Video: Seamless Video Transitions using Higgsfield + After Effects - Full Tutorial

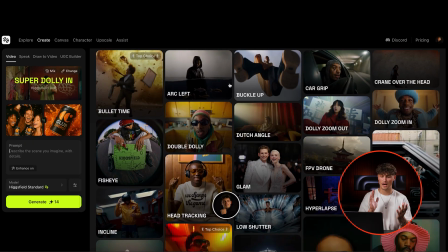[4:05]
Maybe an arc left makes sense or a bullet time or head tracking makes sense for your transition.
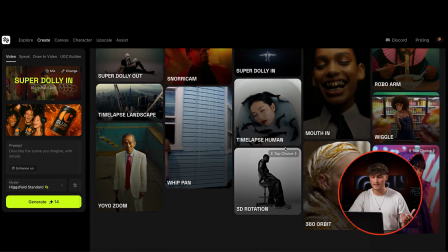[4:10]
So play around with some of those epic camera controls or with the basic camera controls to see what matches your movement,
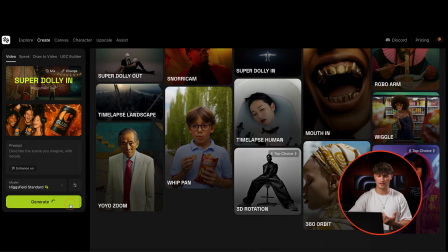[4:18]
your framing and your transition in general. And then all you have to do is click on generate and see if the generation hits our expectation.
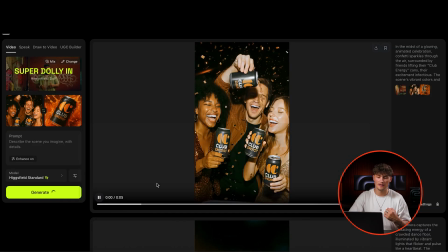[4:25]
Perfect. So now we have a clip of the guy dropping the can. it's not important that they can and everything has to be 100% because
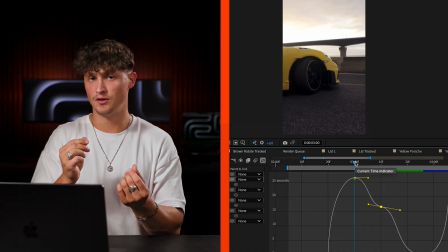[4:31]
we can speed ramp it or we can cover those imperfections with our editing skills, right? So that is the big benefit. That's why we are in this epic era and we editors just get supercharged because we have now those tools where we can play around with and use our editing skills to really make them look as best as possible.
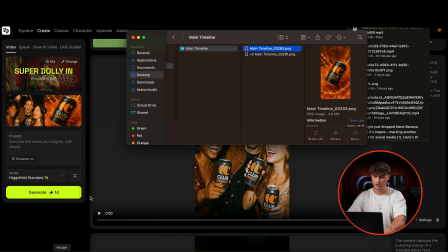[4:52]
Let's download this clip here. I'm going to download it and jump into the download folder here.
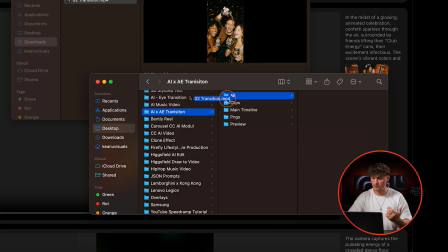[4:58]
I'm just calling this the second transition. And now I'm dropping it into the right folder here into clips and here in After Effects.
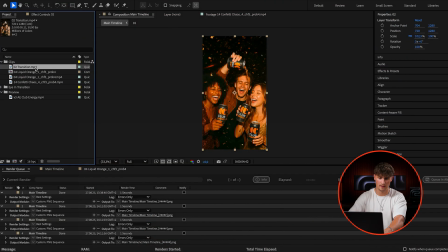[5:06]
I'm just importing this one in here. Perfect. And now I drag it onto the new comp icon.
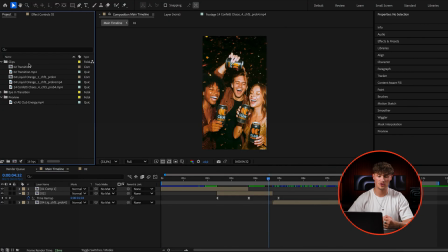[5:11]
And now we have that. So now we have to just drag the new comp here into our main timeline. Yes, just like that. And now, boom, we can match it like that for the transition really really cool right so now we just have to fit the comp size because the clip is
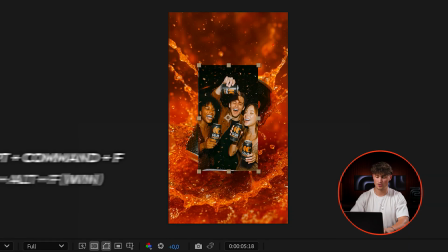[5:30]
smaller so we can just press option command f to fit the frame size
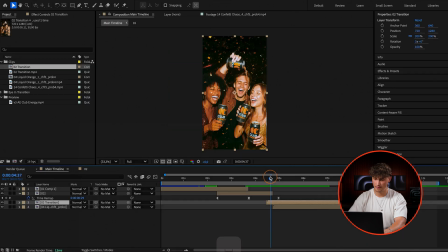[5:35]
nice just like that but make sure we are cutting in here when the clip is starting so now i'm just going to cut the beginning here just like that so it the action happens right away so we can like speed
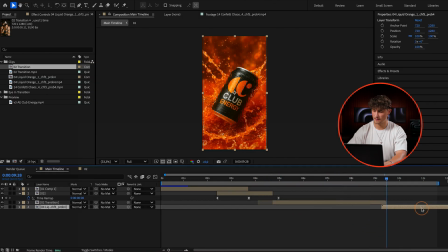[5:51]
ramp it like that and here we go back transition we seamlessly transition
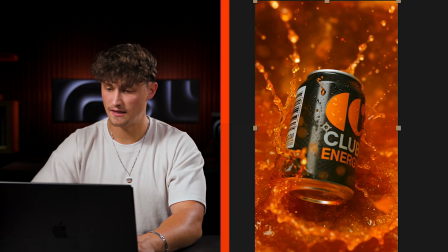[5:56]
to the can so look at that nice so now we
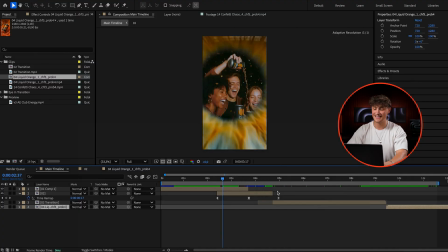[6:01]
have the transition that you can learn in the previous youtube tutorial where we go in with the eye and then we transition into this epic group shot here and now the guy drops the can here and we transition into this shot and now all we actually have to do to make the transition
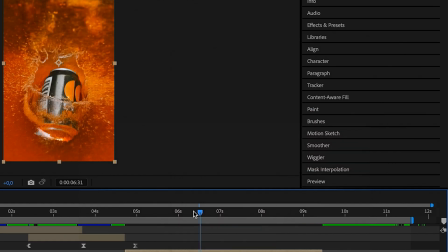[6:18]
more exciting is go to time enable time remapping and i'm just going to create a keyframe here
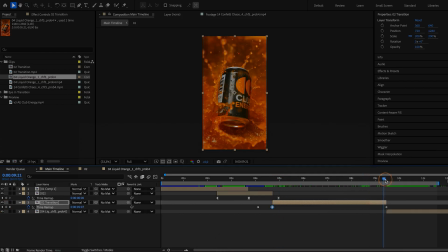[6:25]
the first frame and i'm going to speed this up by just bringing the keyframes
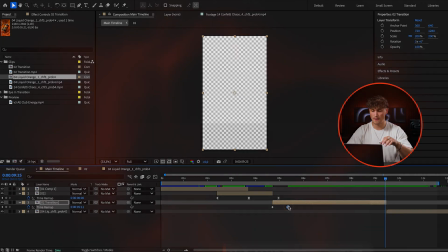[6:30]
closer together if you don't know how to speed ramp make sure to also check out the speed frame tutorial
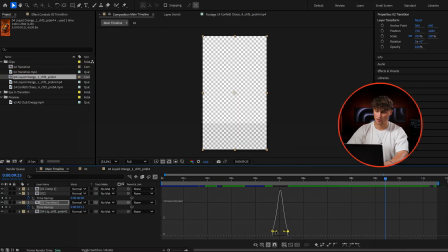[6:35]
that's where i'm explaining everything to you in detail but now to show you i'm here in the speed graph i'm just changing here the speed so it looks like something like that you just see i just sped the whole sequence up i made it smoother with the speed graph so we have something
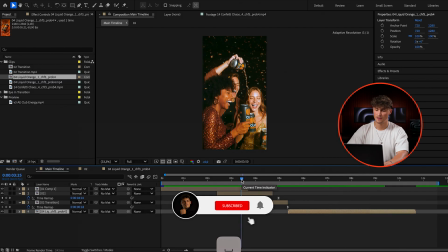[6:52]
like this awesome like that boom we can maybe
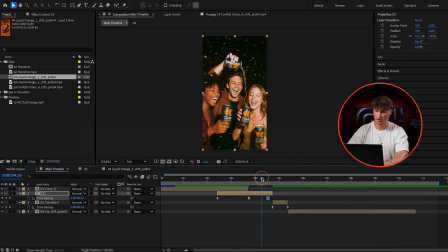[6:56]
even speed up this part even more we go back here so now it's
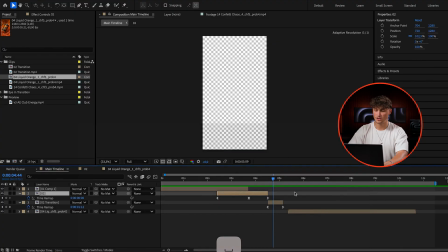[7:01]
all about fine tuning to make this transition even smoother we can bring out the keyframes
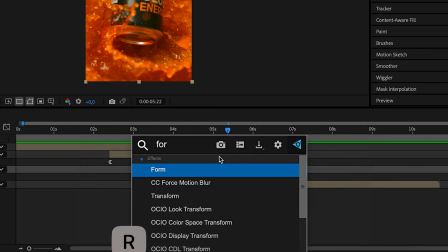[7:06]
a little bit further apart and now we're going to also add the effect force motion
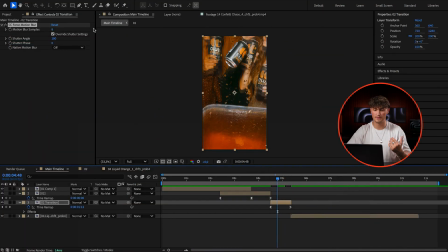[7:10]
blur because now you can see it's going to add motion blur because we sped up the clip let me disable it quickly this way you can see it's just so much smoother right boom now we have a clean transition and here on that clip to give that clip even more power you can
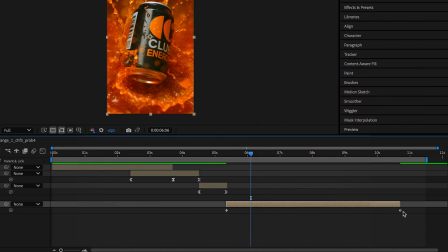[7:27]
do actually exactly the same you just right click it time enable time remapping and you're going to speed up the clip again just like that as we just did for the transition same same and if you spend more time here on the keyframes it's going to look better it's all about the details
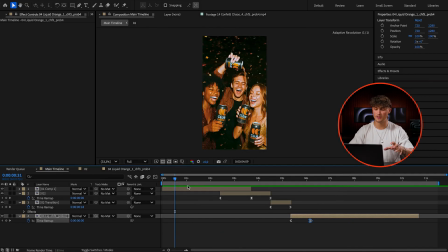[7:43]
literally i just wanted to show you what is possible using the ai tools and now you can create such seamless transitions and i think this is just really epic and a great way to use those tools because you could do the same with real footage if you have any type of footage you